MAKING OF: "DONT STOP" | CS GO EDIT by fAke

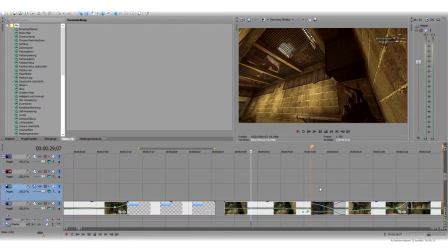[28:46]
Du wusstest genau, was für ein Lied ich schon verwenden werde. Aber was, nein, ich muss schon etwas länger suchen, um das Lied zu finden. Aber es passt. Liedsuche ist einer der schwierigsten Sachen bei Edits, by the way. Weil es halt einfach schwer ist, da was Passendes zu finden.
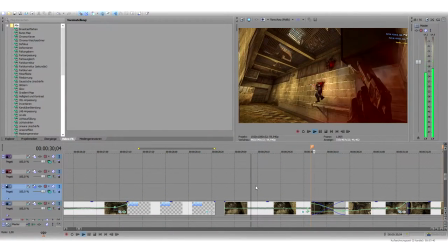[28:58]
Aber pass auf und go, go.
Don't stop.
Und dann hat man hier einmal diesen blauen Scheineffekt und dann rot.
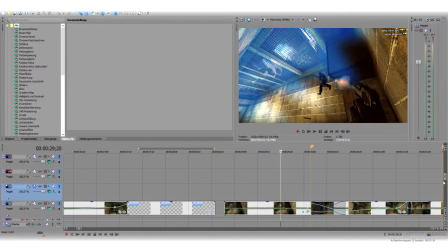[29:07]
Warum blau und rot? Blau und rot sind Komplementärfarben oder so. Ich weiß es nicht ganz genau.
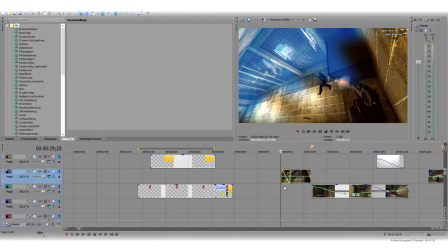[29:11]
Ich kenne mich da jetzt nicht ganz so gut aus. Sieht aber immer geil aus. Blau und rot zusammen sind halt einfach nice.
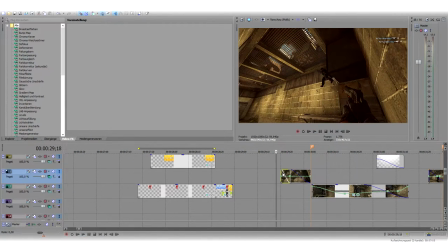[29:17]
Und dann einmal oben links, zack, oben links, unten rechts. Wie ich das gemacht habe, ich habe den Part vom Video hier einmal nochmal kopiert,
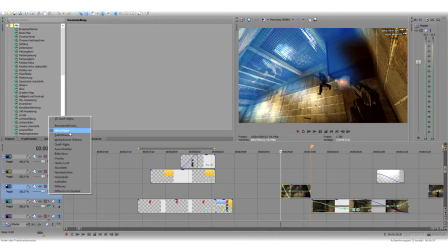[29:25]
hier auf die Videoebene gelegt, wo die Farben oder das Video einfach hinzugefügt wird und addiert.
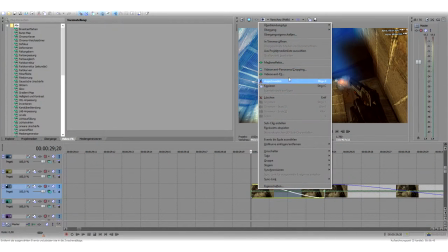[29:33]
Wenn ich hier mal, Moment, in die Medieneffekte reingehe, hupsala, in die Video, da, Videoeffekt,
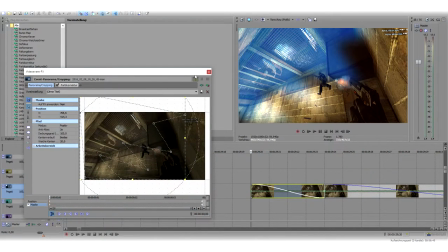[29:42]
wieder eine Maske erstellt einfach und dann noch die Farbkorrektur drauf, alles ins Blaue gezogen.
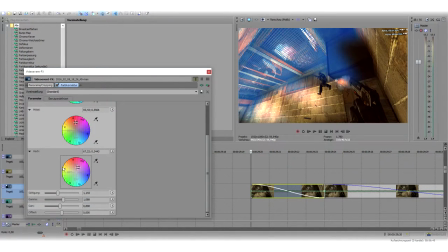[29:49]
Ich kann natürlich hier auch, theoretisch könnt ihr auch sowas machen oder hier einfach mit den Farben ein bisschen rumgespielt. Hier oben sind die niedrigen Farben, die mittleren Farben und die hohen Farben. Hochtöne, Tieftöne und so weiter und so fort, mittlere Töne. Hier kann ich alles Mögliche draus machen, ja.
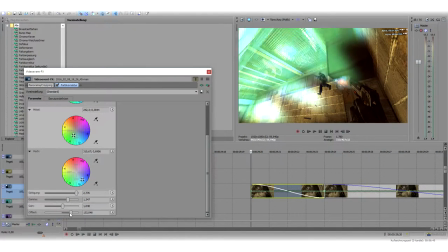[30:08]
Ja, dann unten Sättigung, wie stark das hier gemacht sein soll, ne? Und so weiter und so fort. Kann man da rumspielen, wie man das will.
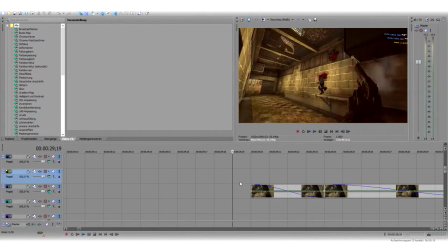[30:16]
Und sieht eigentlich auch gar nicht so schlecht aus, vor allen Dingen,
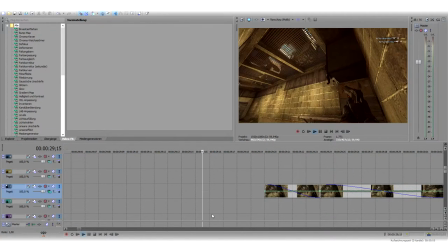[30:19]
weil es im Moment so sieht es natürlich kacke aus, aber wenn man es sich im Video anschaut, das sind hier nur ein paar Sekunden oder Millisekunden, wo das aufgezeigt wird, dann sieht das halt nice aus. Hier unten ist genau dasselbe.
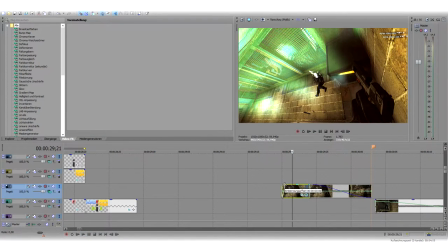[30:30]
Hier mit diesem Ding hier kann man die Deckkraft machen, sozusagen, dass es hier ausgefadet wird, das Video, also die Deckkraft runtergedreht wird, dann wird das halt langsam unsichtbar.
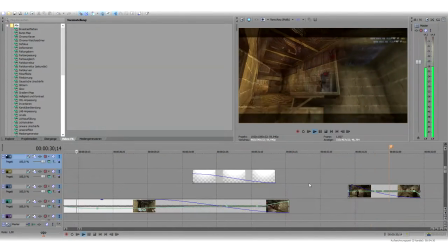[30:42]
Und hier nochmal das Rote, genau dasselbe. So, und dann kommt hier halt diese Kamerafahrt.
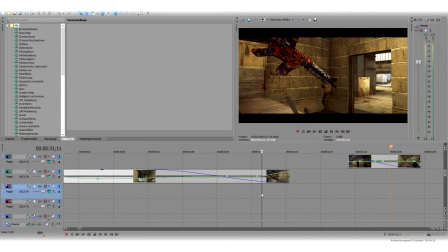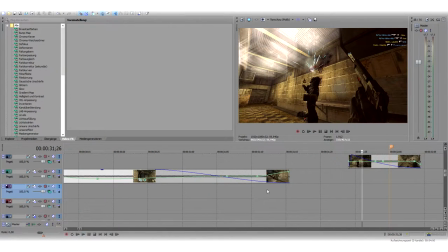[30:55]
Hier wurde ich auch gefragt, wie ich das gemacht habe mit diesen weißen Effekten, ob das ein Glow-Effekt ist oder sonst was. Prinzipiell ist es. Moment, wir gehen hier in die Video-Effekte rein.
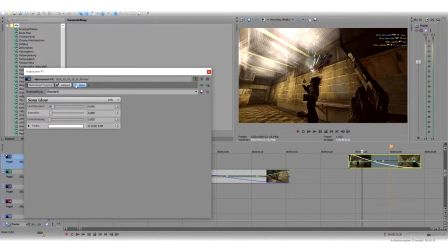[31:11]
Schon ein Glow-Effekt, weil ohne den Glow-Effekt sieht das hier. Sehen die. Ich wollte halt wieder Fokus auf den Moment legen, ja. Das habe ich hier mit dem Effekt von Glitzern gemacht.
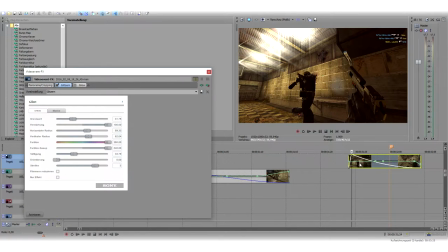[31:22]
Einfach Rinder. Dann noch ein bisschen rumgespielt, sodass sozusagen, dass das hier passt und nicht überall diese Sterne sind. Ich wollte das aber noch heller haben, weil, wenn man sich so angeschaut hat, war das nicht dominant für mich genug.
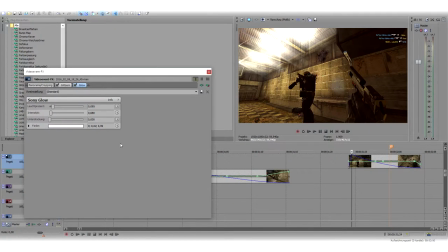[31:36]
Ich wollte da mehr Fokus drauf legen, darum habe ich noch einen Glow draufgelegt, dann war das einfach noch heller.
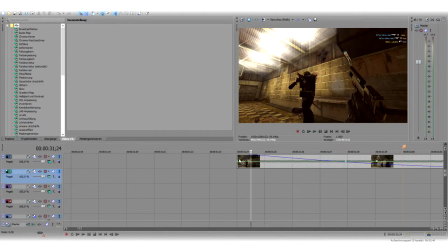[31:40]
Und zack, wieder hier schnell einfaden lassen von der Deckkraft, also hier 0% Deckkraft, hier, das ist diese blaue Linie. Und dann im nächsten Frame sind das hier 100% Deckkraft und dann geht die Deckkraft wieder immer weiter runter.
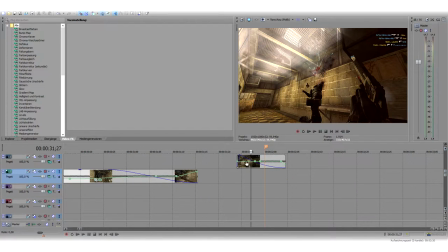[31:57]
Ich kann noch mal, Moment, hier in die hier reingehen.
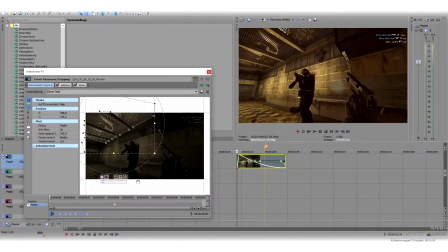[32:05]
Dann sieht man, dass ich dafür die extra die Vents ausgeschnitten habe.
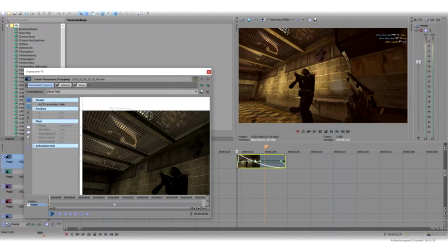[32:10]
Ich kann hier ein bisschen reinzoomen, damit diese Sterne sozusagen nur hier sind, wenn ich nämlich diese Maske mal löschen würde.
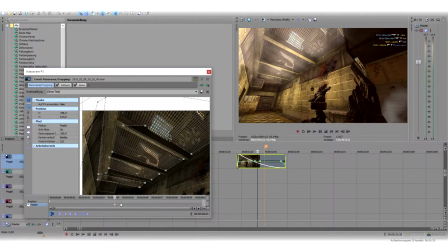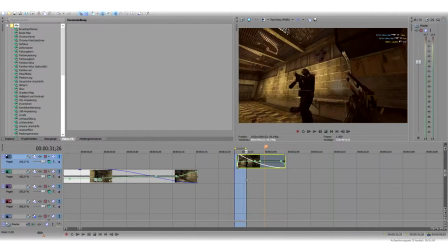[32:29]
So, die Maske löschen würde, dann wären nämlich überall diese Sterne und dann sieht das natürlich komplett übertrieben aus.
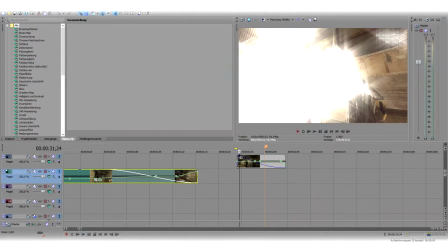[32:37]
Geht natürlich auch, kann man machen, weil es halt nur dieses so kurz ist, kann man das machen, aber wenn man sich das hier mal so kurz anschaut, ist das natürlich vollkommen übertrieben.